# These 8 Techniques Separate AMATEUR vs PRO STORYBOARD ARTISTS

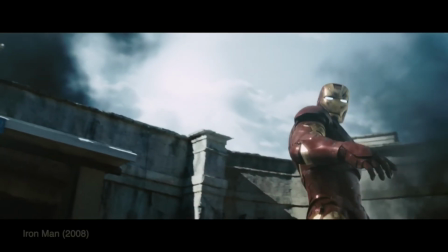In modern filmmaking, it's used for all sorts of scenes where both the character's expression and their physical actions are important. In fact, it could be said that it's economical storytelling at its finest. The medium shot is probably the most common framing technique you'll see in movies and TV.
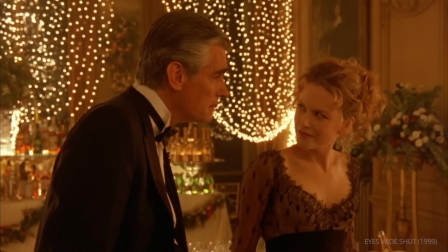Usually showing characters from the waist up, it's often the bread and butter of dialogue scenes.
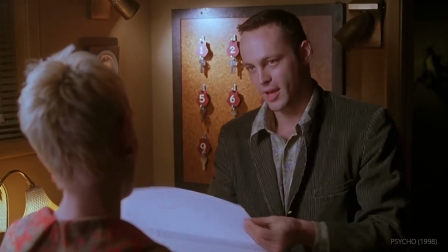What makes the medium shot so useful is its balance. It's close enough that we can clearly see facial expressions,
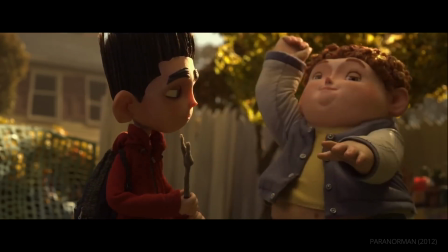but wide enough that we can see some body language and get a sense of the immediate surroundings.
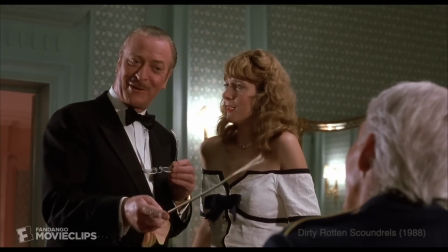It's perfect for conversations because it mimics how we naturally see people when we're talking to them. Directors love medium shots for dialogue because they can show how characters are reacting to each other while still maintaining context. You can see a character cross their arms, lean in, or maybe back away. All important visual cues that add layers to what is being said. So when you're watching a medium shot, you feel like you're in the room with the characters without invading their personal space.
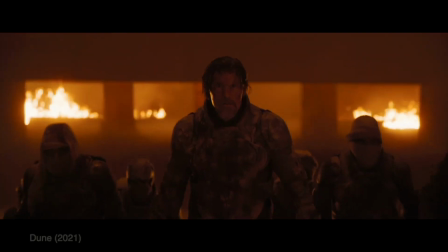It's intimate without being intrusive, making it perfect for most dramatic scenes. So there's no wonder why it's the most common shot in movies. Now we're starting to get personal with the close-up shot. This is where we move in on a character's face, usually shown from the shoulders up.
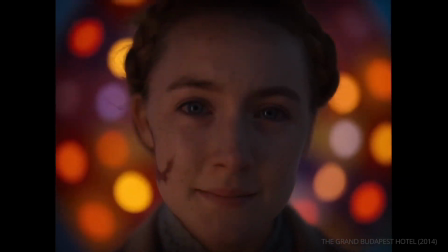Close-ups are all about emotion and connection. There's something incredibly powerful about the human face in close-up.
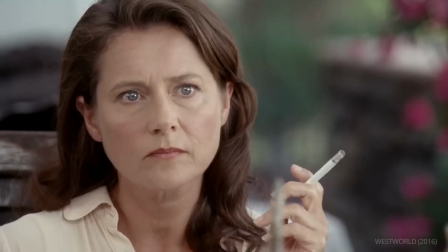We can see every micro expression, every flicker of emotion in the eyes.
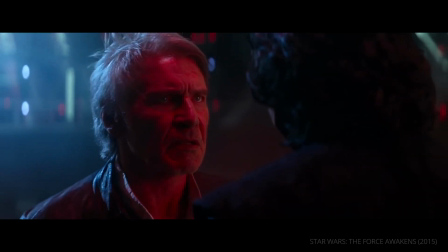As viewers, we are hardwired to read faces, so close-ups create an immediate emotional connection with the characters. Directors use close-ups when they want us to really feel what a character is feeling.
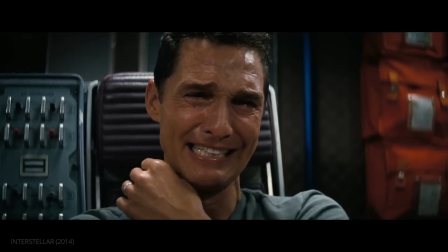That's why you'll often see them during emotional high points in films. The confession of love, the moment of realization,
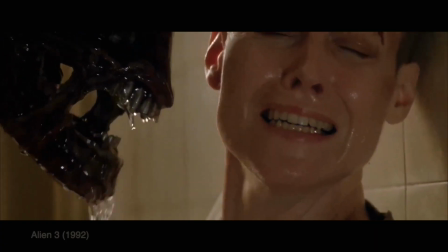expressing fear or terror, or the silent tear rolling down a cheek. These shots bypass our intellectual defenses and go straight for our emotions.
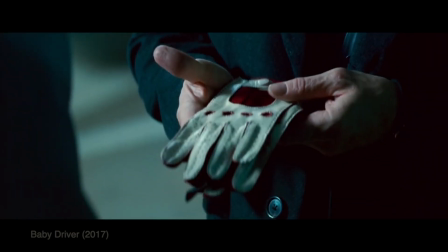Close-ups also work wonderfully for important details like items being exchanged between characters or a hand reaching for a weapon. As a side note, when a close-up is used in this capacity, it is often referred to as an insert shot. Now, by using a wide aspect ratio,
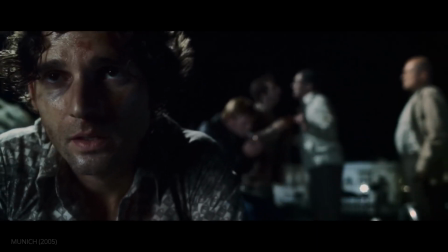it's also quite possible to have one character in focus while another is behind them out of focus,
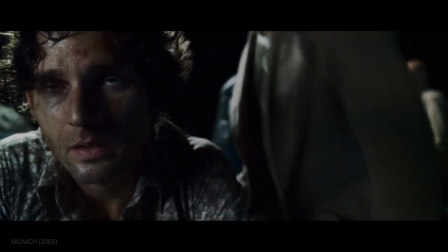creating a very powerful shot that helps propel the story forward.
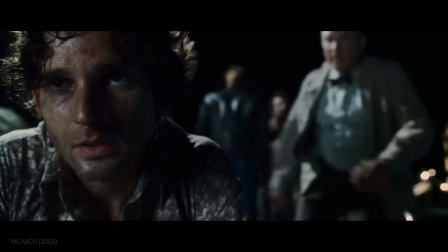It's also quite possible to have more than one face in the shot,
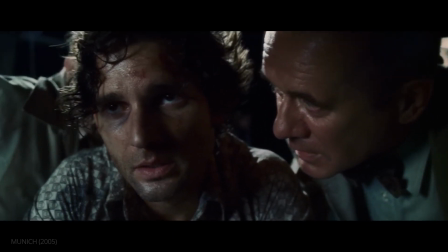showing a multitude of emotions at the same time instead of having to cut back and forth. By eliminating distractions and focusing our attention, close-ups tell us this is important, so you'd better pay attention.
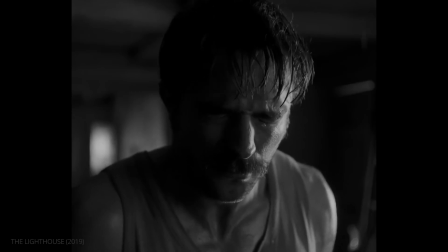When used effectively, close-ups create some of the most memorable moments in film.
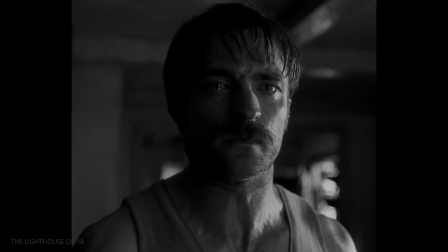They bring us face to face with characters in a way that feels very intimate, like we're sharing their most private moments. Finally, we reach the most intimate framing technique, the extreme close-up.
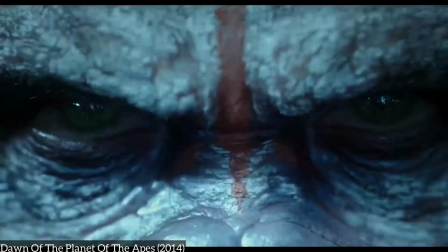This shot gets right up close and personal, often showing just a portion of the face like the eyes or mouth,
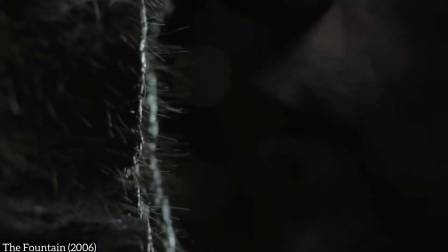or focusing on a tiny detail that might otherwise go unnoticed. Extreme close-ups are all about impact.
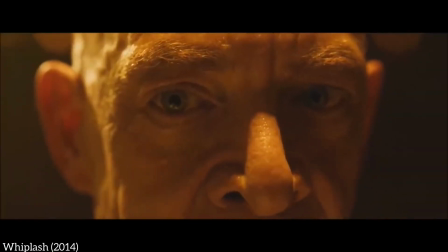They command attention and create intensity by isolating a single element.
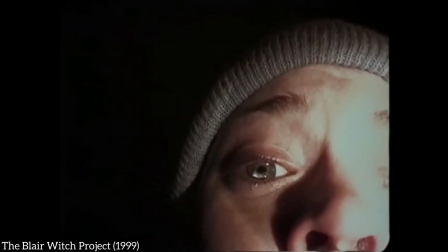When you show just a character's eyes filling the screen, there's nowhere else for the audience to look. They're forced to engage with that detail. These shots can serve different purposes depending on the context.